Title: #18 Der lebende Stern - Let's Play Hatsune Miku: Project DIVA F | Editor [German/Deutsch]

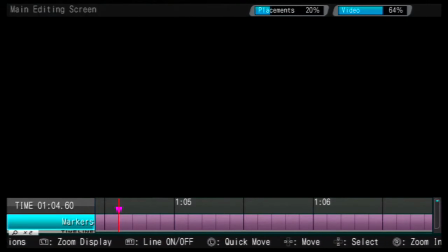Hallo Mitmenschen und willkommen zurück zu diesem Spiel hier, das jetzt eigentlich alle vom Namen her langsam können sollten.
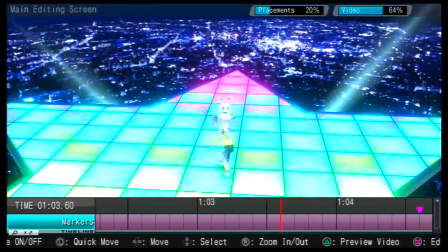Für die, die es vergessen haben, es heißt immer noch Hasune Miku Project Diva F und wir sind immer noch im Editor-Modus.
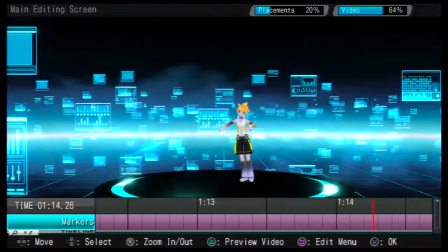Beim letzten Mal ging es darum, hier Lens Part ein wenig weiter auszubauen,
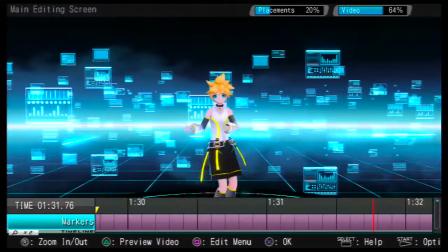wo hier wild rumtanzt und fuchtelt und tanzt und fuchtelt und fuchtelt und fuchtelt und fuchtelt.
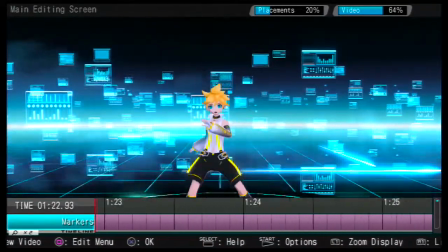Und ich habe jetzt mal versucht, bis zum dem Teil, wo wieder der Refrain einsetzt, mal wieder seine Lippenbewegungen einzustellen.
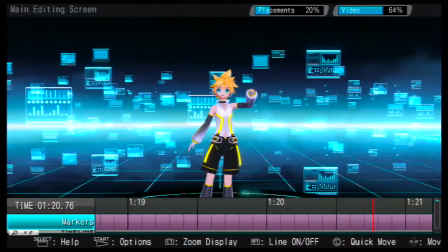Und jetzt kommt noch so ein bisschen Kamera hier zum Ende noch einstellen und dann kommen wir auch langsam zu seinem Refrain.
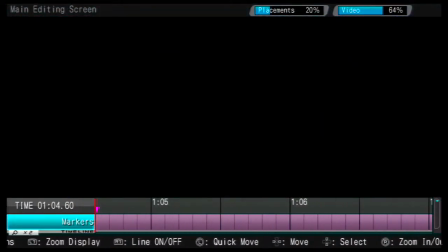Jetzt zeige ich einfach nochmal so den Part soweit, wie jetzt,
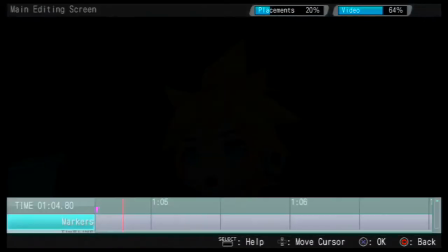einfach nochmal ohne den Bearbeitungsbalken unten und dann nochmal so insgesamt sein Part so mit der
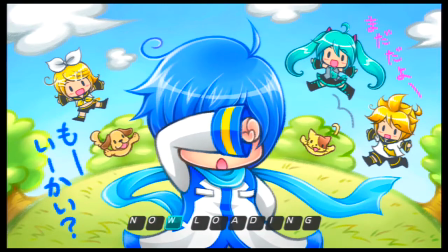Lippebewegung zu sehen, jetzt live im Nachhinein hier.
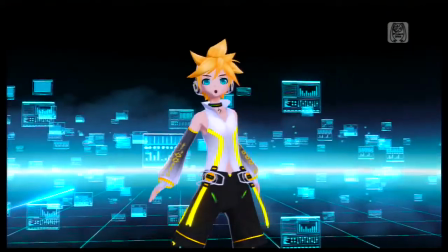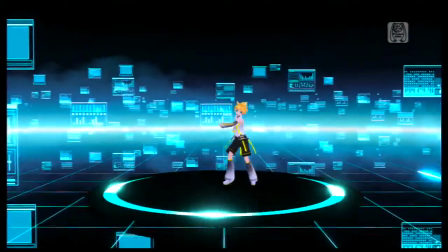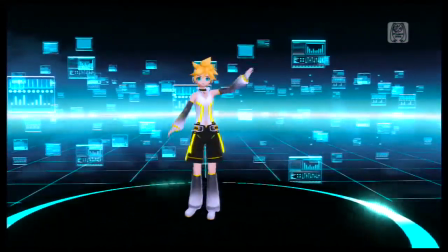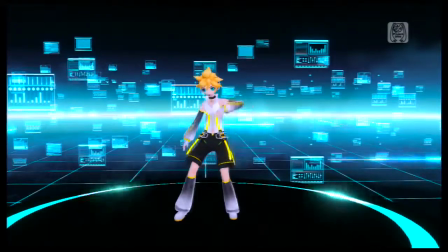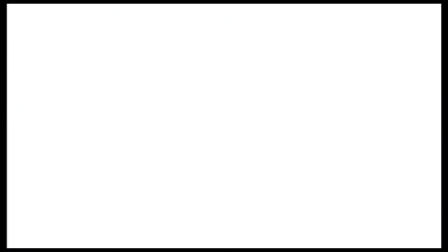Und da fängt auch schon der Refrain an. Dieses Bild.
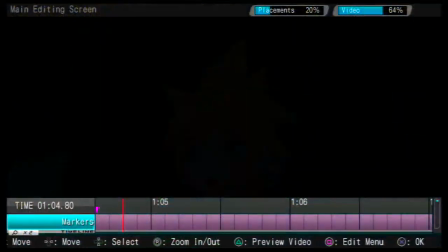Ein so schönes Lied und ein so seltsames Bild. Jo, ich habe hier auf jeden Fall...
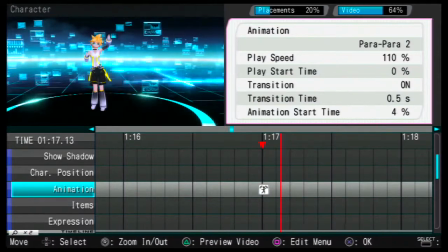Moment, aus dem Vollbild raus. Genau, hier Animation. Hier Para Para 2 nochmal eingebaut, weil ich wollte dieses...
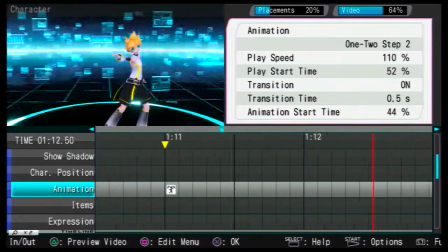Wie er hier rumtanzt, ist zwar ganz schön und so. Und wie er sich rumwedelt und...
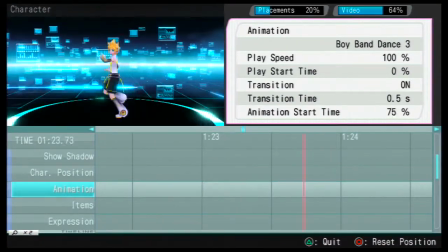Aber Moment, das hier war's. Wo er sich so rumdreht, das wollte ich kein zweites Mal drin haben. Da habe ich jetzt Tech Para 2 eingebaut.
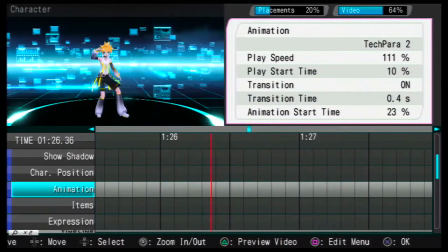So dass er nur ein bisschen mit den Armen rumwedelt, aber nicht mehr groß hin und her hüpft. Ich wollte einfach hier ein bisschen an eine andere Stelle, nicht so viel rumhüpfen. Bam.
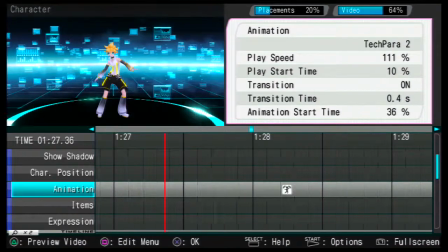Hat sich tatsächlich Tech Para angeboten und dann der Springy Dance. Wobei ich da nochmal mit der Geschwindigkeit ein bisschen rumgespielt habe. Ich habe einmal versucht, die Bewegung erstmal an den Bass hier anzupassen,
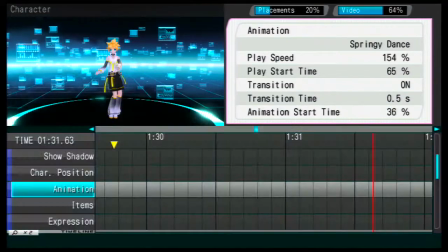denn hiernach hört man den Bass so richtig schön, so bam, bam, bam, bam, so schön und dann eben so verlangsamt, bis das übereinstimmt,
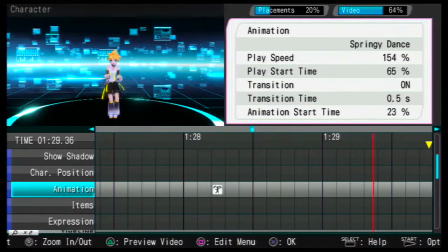das war dann 103%, dann war mir das zu langsam hier in dieser Abwärtsbewegung, habe ich es verdoppelt auf 203%, hat er rumgefuchtelt wie so ein Wilder, das sah total bescheuert aus, also habe ich den üblichen Mittelwert genommen und bin jetzt so bei 154 und tue jetzt mal so,
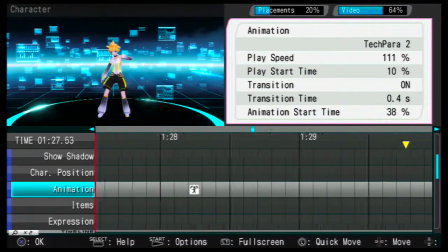als ob das passen würde. Ist ein bisschen zu schnell, aber fürs Erste passt's, denke ich mal.
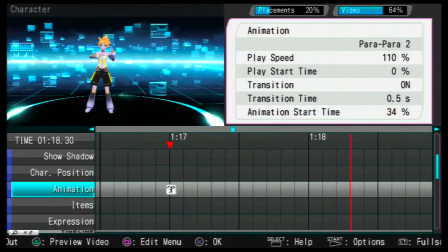So, was wollte ich noch? Hier eine Kamera. Also ich finde es ganz nett, hier mal zwischendurch so eine dynamische Kamera so auf ihn fokussiert zu haben.
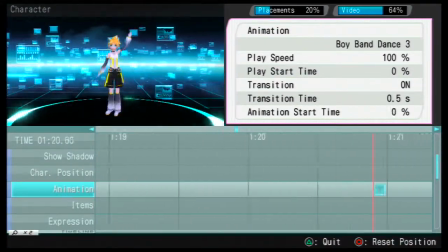So, die auch so ein bisschen mitwackelt, aber ich muss das mal ein bisschen lauter nochmal für mich machen.
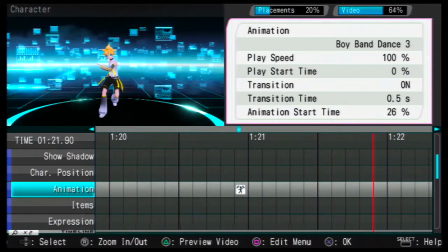Moment. Denn wenn ich die Musik nicht hören kann, dann kann ich kein ordentliches Video dazu machen. Nee.
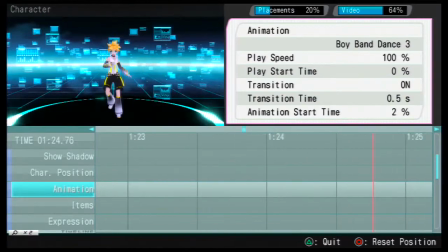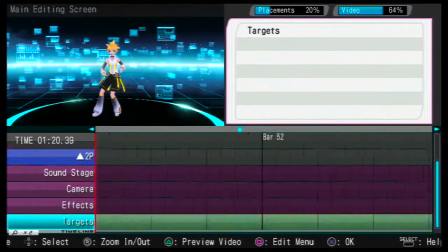So, und hier geht es ja jetzt nochmal die Kamera. Ihnen bin ich soweit fertig. Habe hier wieder fast alles unten ausgestellt und nur noch Kameraeffekte.
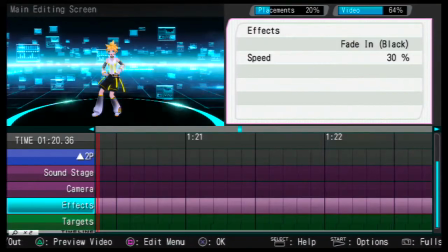Die Noten kommen ja erst zum Schluss, hatte ich vor. Und da kann ich auch ein bisschen weniger machen bloß. Man sieht hier jedes kleine Stückchen einstellbar und hier nur so blub, blub, blub. Aber geht auch.
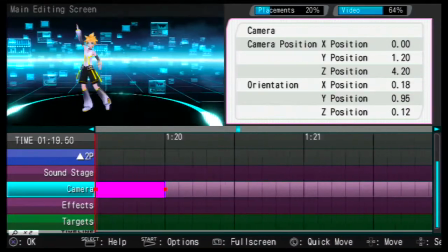So, Kamera.
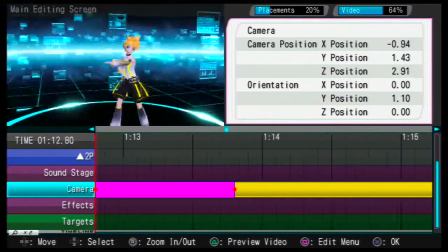Da muss ich nochmal das Video im Ganzen gucken. Moment. Was haben wir denn alles?
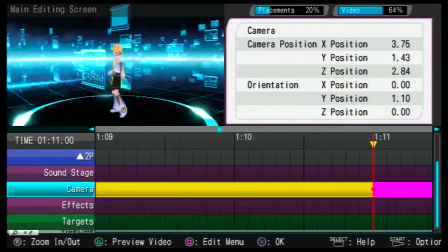Eine Nahaufnahme vom Gesicht. Wir haben wieder einmal von frontal wegzoomt. Einmal von rechts nach links.
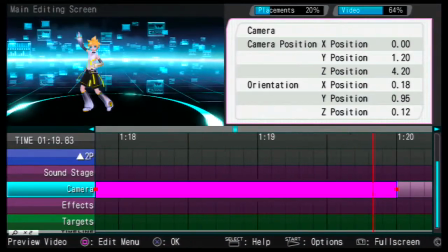Einmal ranzoomen. Draufbleiben.